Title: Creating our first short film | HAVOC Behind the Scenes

And I would say it was about 8 o'clock, almost 9. I saw that it was blue hour and I had my camera and I was like, you know what? I'm not gonna call the whole crew and ask them to come with me at this time.
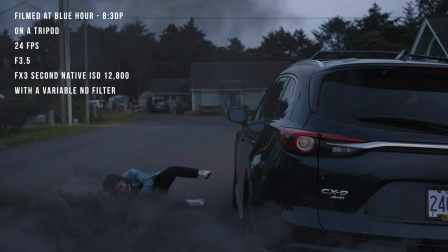(9:14)
They're probably with their families. I'm just gonna go and shoot it. So I put the camera on sticks and I went for it. The take that you saw in the short film, that was my first take. I actually wasn't happy with that take. I wanted it to feel a little bit more just real. Like I really got hurt.
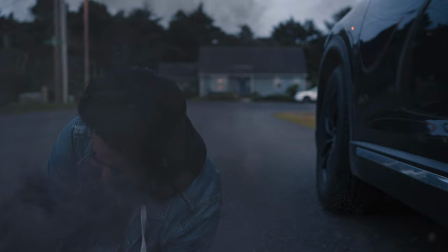(9:31)
I went for another take and on this one, I really committed. I ran faster. I flew into the car harder and I broke my ribs.
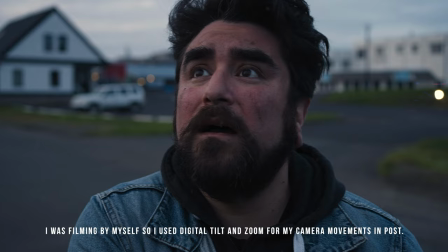(9:42)
After that, I just put the camera on sticks. I got my close-up shot. I got the shot from behind me, the wide shot when you see the meteors falling from the sky. And that was pretty much it. For practicals, I dirtied my face up with some mud.
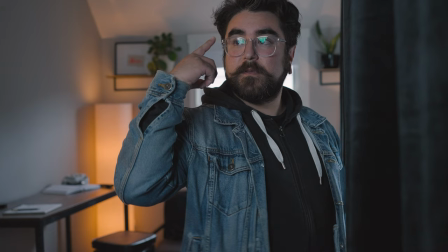(9:54)
It had just rained recently, so it was still, you know, pretty muddy. Other than that, my car was in the scene and those were the practicals.
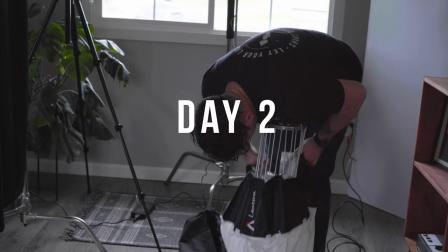(10:02)
So that was day one. Day two, we filmed the explosion scene, set up all the lighting, set up all the practical effects. We also set up a crash pad below me to catch my fall because, you know, I was hurting.
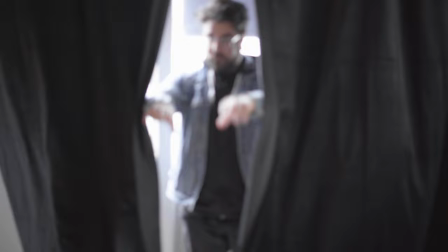(10:12)
We put the curtains on C-stands and we pulled them away from the wall so that way someone can stand behind the curtains and throw the debris at me when the explosion happened.
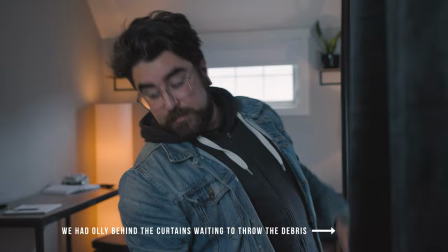(10:20)
So we counted to three. The debris was thrown. I was thrown back. The curtains were pulled. The three of us moved simultaneously and it was just perfect. We did it in one take, which is what we wanted. We didn't want to do it in multiple takes and have to reset. We counted to three, we got it. And it was pretty incredible. The team did a great job. As the crew was setting up the lighting and getting all the practical effects together, I decided to film the scene where I'm walking from the table to the curtains,
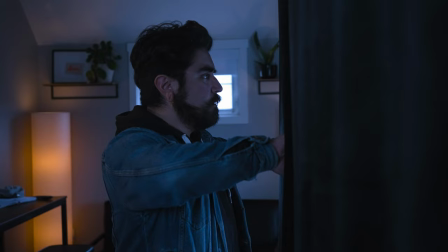(10:48)
just kind of get that one out of the way. The funny thing about that is I didn't wait for the lighting,
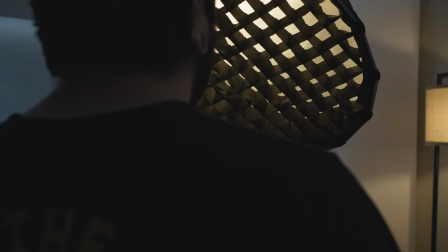(10:53)
so there wasn't the key light to be on my face. As you see the close-up, which I filmed the next day, you see the explosion getting closer and closer.
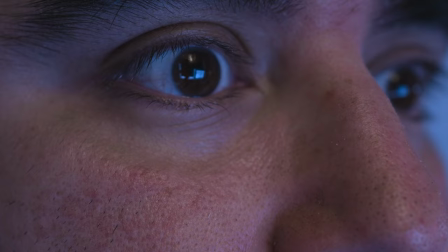(11:01)
The lighting would get brighter on my face, and it was really warm, so it looked like an explosion was coming my way.
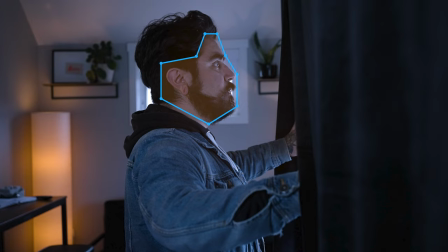(11:06)
But the day before, I didn't think about that, so in post, I just keyed out my face, threw some digital lighting in there.
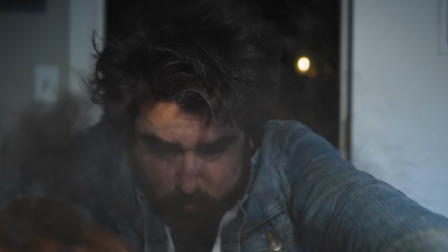(11:13)
It was only for a split second, so, you know, gotta do what you gotta do. And it may not be perfect, but I was happy with it. After that, we moved on to the kitchen scene. By the way, all of the interior stuff was filmed right here in this studio. In the room that you see me sitting in right now,
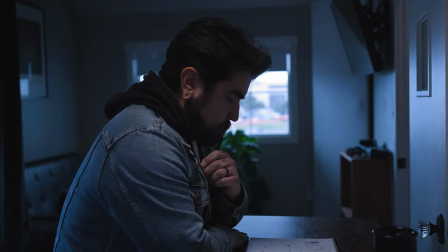(11:29)
this is where we filmed the explosion scene and the part where I'm drawing on my desk, and also the close-up shots, the curtains, all of that was shot in this room.
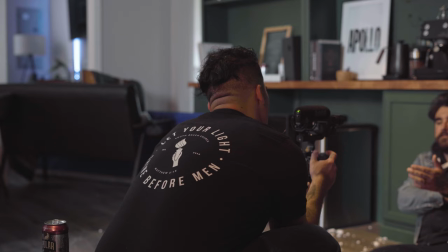(11:39)
After this, we moved into the kitchen scene, and that was filmed in our common room here in the studio, and it looked like a kitchen to me. We timed it again. Ollie was now on the camera, and he was going handheld because we wanted this to kind of feel like an action sequence. You know, it's a little bit more gritty. There's pain involved. There's an explosion.
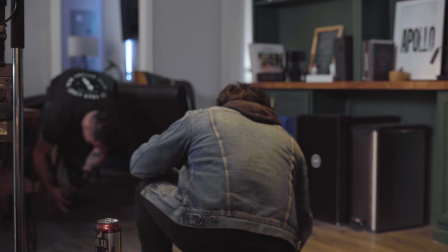(12:01)
So we wanted that camera shake. Ollie got low to the ground and he pushed in with the camera, and I pushed myself right into those cabinets. Taylor threw the debris, and there you go. We shot it all on 120 FPS because we wanted to slow it down at first. But then in post, we decided to not slow it down. It made more sense, and it flowed better at normal speed.
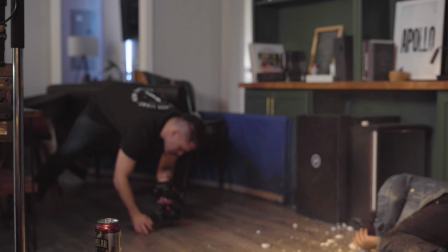(12:26) Action.
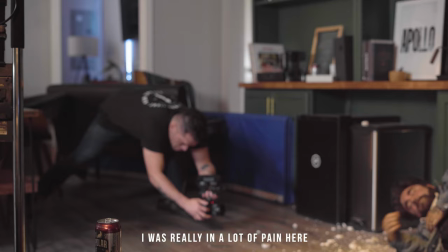After that, we shot all in one motion, me sitting up from the ground,
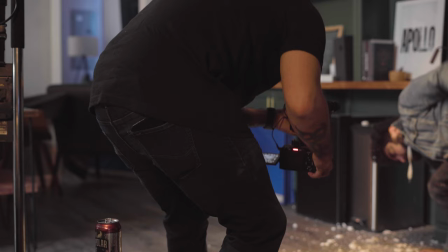(12:39)
looking at the door, and then getting up and walking out. You see a shot of the door in between all of that, but we actually shot that all in one take.
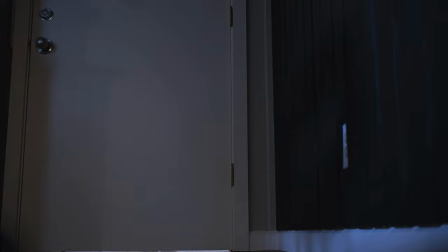(12:50)
The only reason why we threw the door in there was because we needed something practical for it to make sense that he's looking in that direction, and it made sense for the story that he would be looking for the exit.